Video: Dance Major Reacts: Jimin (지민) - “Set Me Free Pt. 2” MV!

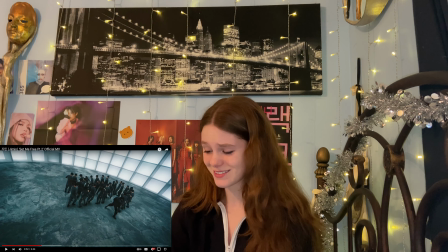oh sorry fuck on your what what did he just say
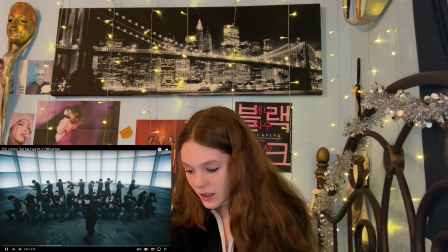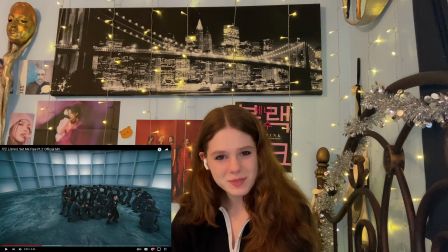on your ops is that what he just said
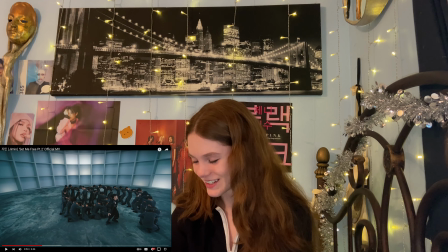who's the ops jimin tell me the
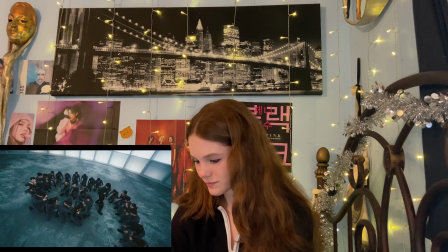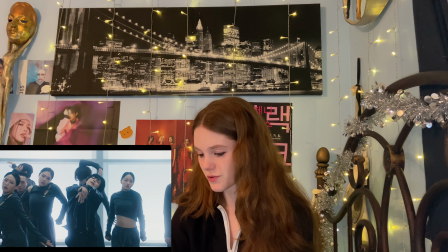use of dancers is really masterful in this and you can tell
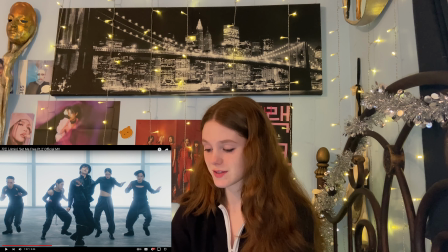they choreographed this dance with um not only camera in
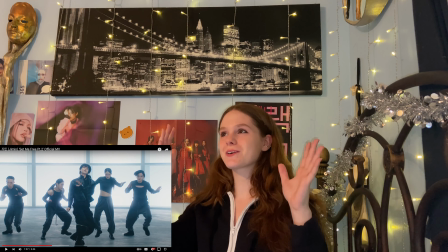mind so like you choreograph um for different mediums
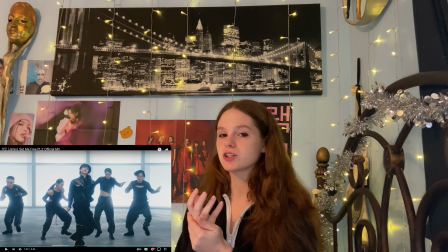differently so if you're choreographing for the camera you're thinking about where the camera is going to be in space and the camera actually kind of becomes its sort of own dancer it's it's a choreographed element
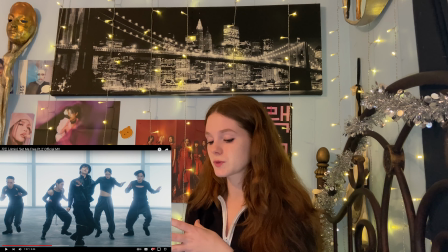of the piece um whereas like if you're kind of working on a proscenium stage,
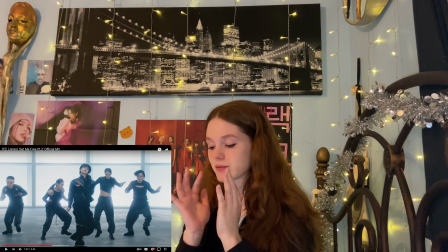you have one front and the choreography gives me the impression that it has both in mind.
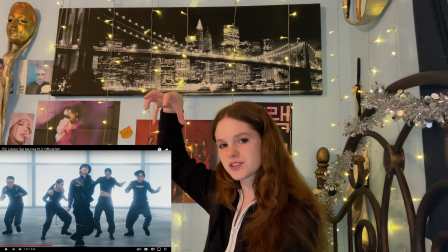These shots from overhead are not going to look the,
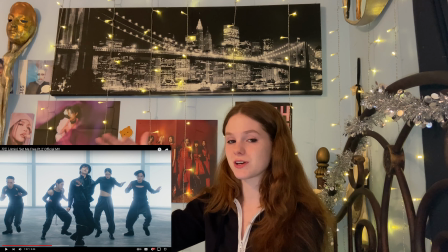the formations that are done with that camera in mind will not look the same for a proscenium stage.
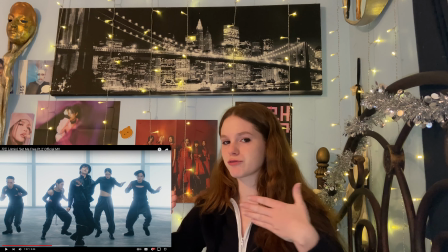But there's also a lot of frontal movement going on.
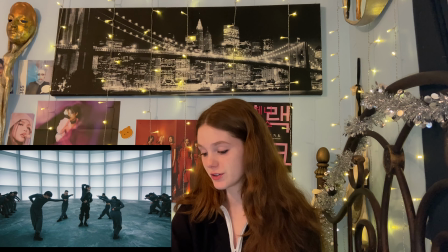yeah like this is very frontal cool
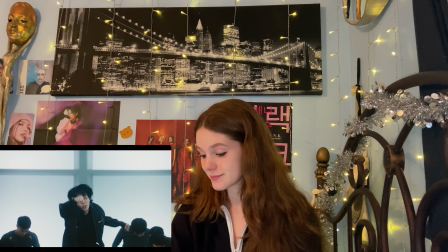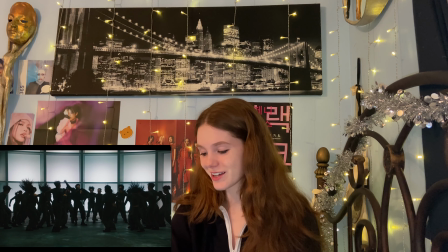i like i like songs like this like big
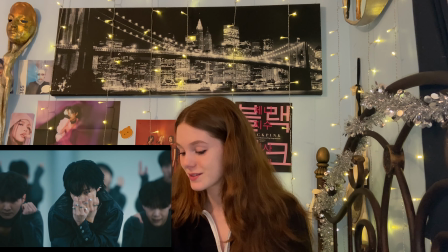epic songs he looks great too
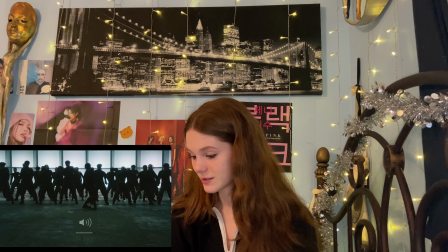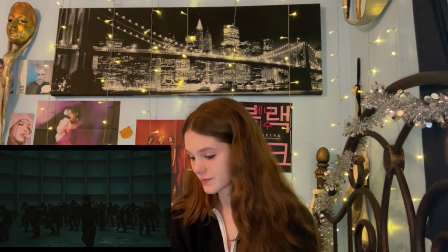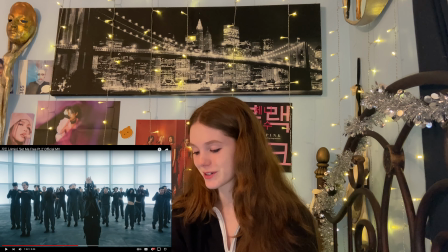choreographically that's cool where i was gonna say he is kind of
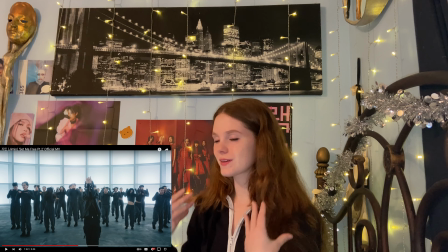continuing that sort of um his stillness um which you know is kind of unusual it's really striking to see the person that's the performer be standing
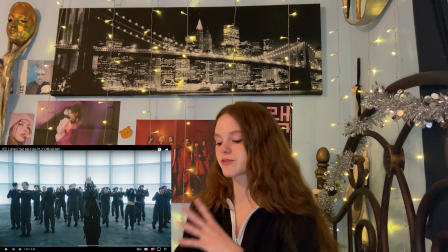still um and have all of this like chaos happening around them it it kind of
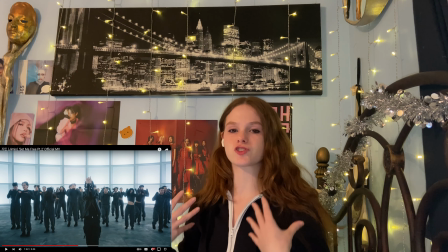makes them look more powerful in just their stature and just their stillness
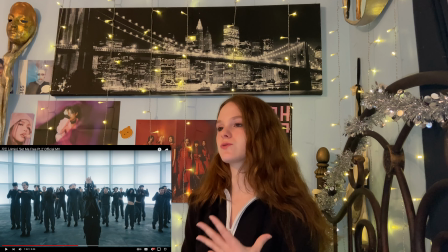exudes power as opposed to them kind of showing off with their movement
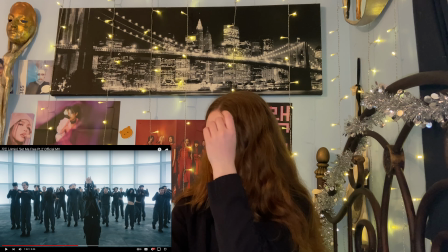um it just kind of exudes a different type of energy but dynamically choreographically um
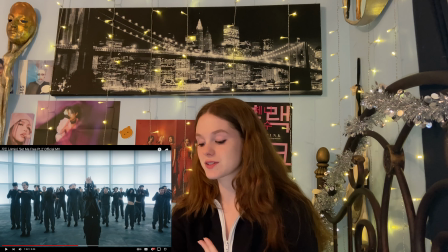he's you know standing still like i just said but then immediately darts forward
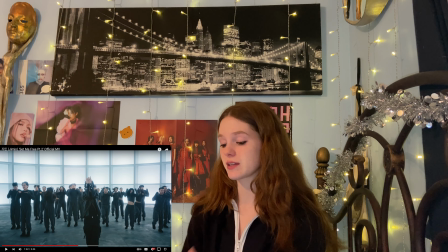towards where the audience would be and here where the camera is um and it's it like he he just was kind of like prowling and waiting
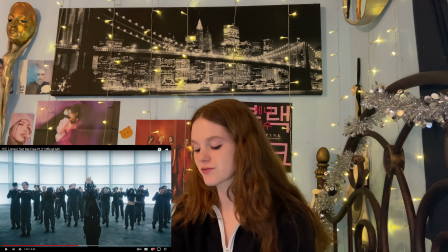for the moment then he immediately like darts forward the dynamic shifts out it's
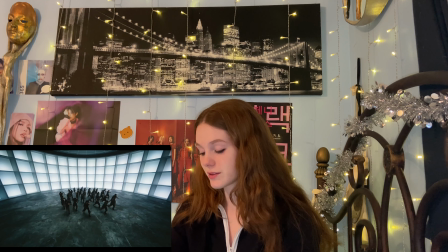really cool yeah really aggressive
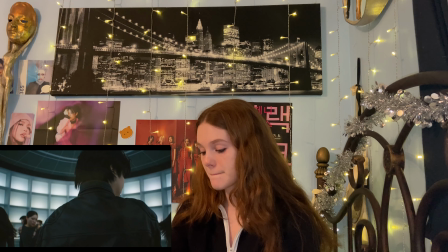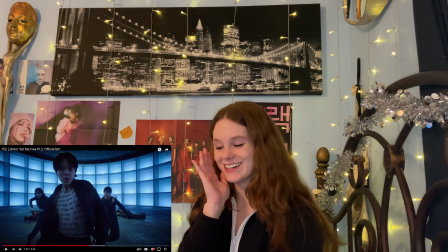they got budget for this oh he's naked oh my god he's naked what does it say
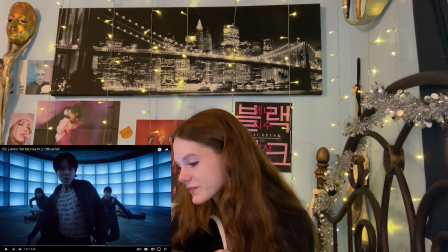let me put my reading glasses on is it german i think it's german i
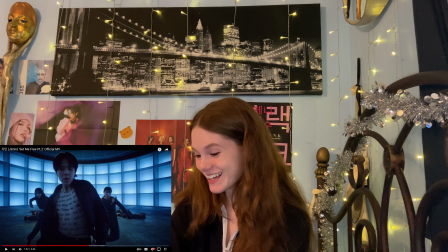don't speak german so i'm just gonna press play
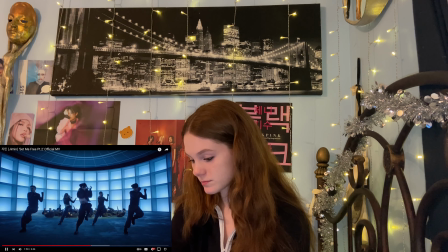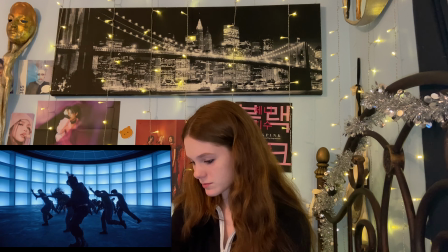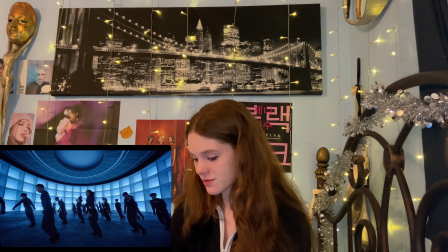different sound for him than i was expecting